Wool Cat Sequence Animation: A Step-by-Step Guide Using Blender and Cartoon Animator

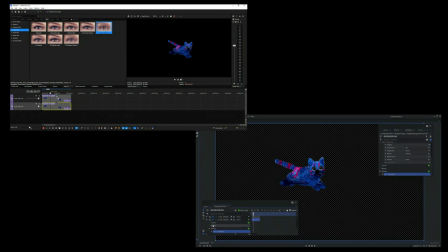(14:17)
To test it against HitFilm, I created an easy blur effect to show movement without using motion blur, which could become very resource-hungry. It entails duplicating the video of the running Louis, applying angle blur with long vectors to the bottom figure.
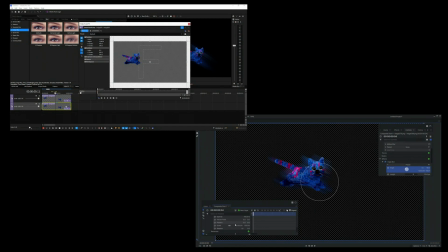(14:33)
Stretch it out, angle correctly and position it against the original, playing with opacity.
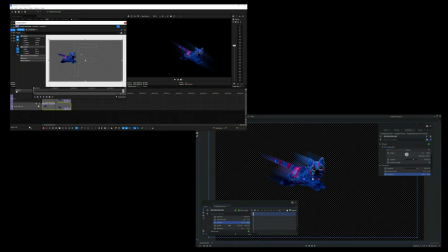(14:38)
It works well in both pieces of software and is a very useful easy smooth effect to use.
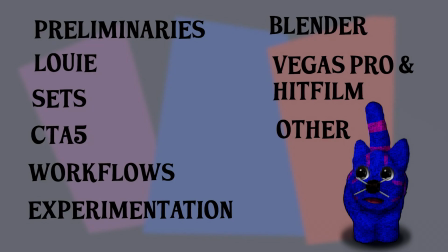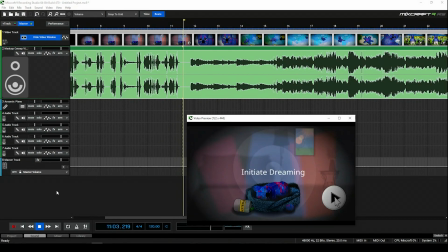(14:49)
Finding or writing the right music is always a major part of filmmaking. For this one because of the subject matter I really wanted something along the lines of Steppenwolf's Magic Carpet Ride but obviously couldn't use it.
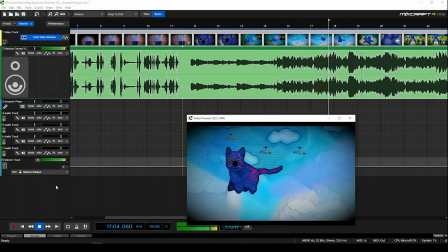(15:00)
I went on Pixabay, one of my favorite resources for images, effects, and videos.
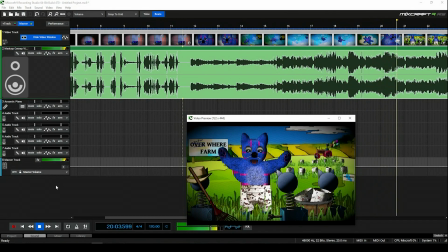(15:06)
And discovering they also have music found something that fit the bill. They also have sound effects.
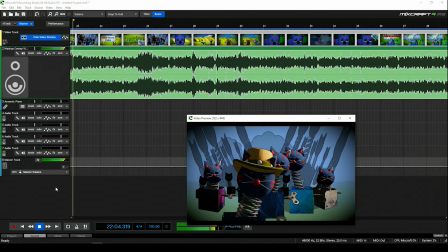(15:12)
With the free download, you also get the license for use.
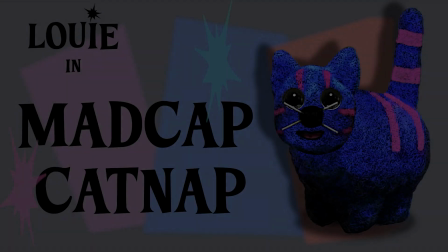(15:17)
Finally, putting everything together, tweaking the edit, and major revisions were next, leading to...
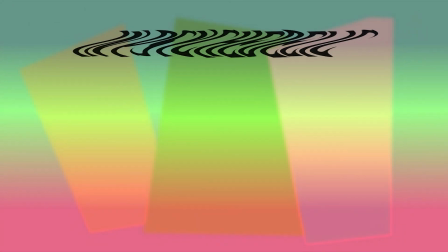(15:24)
Madcap Catnap.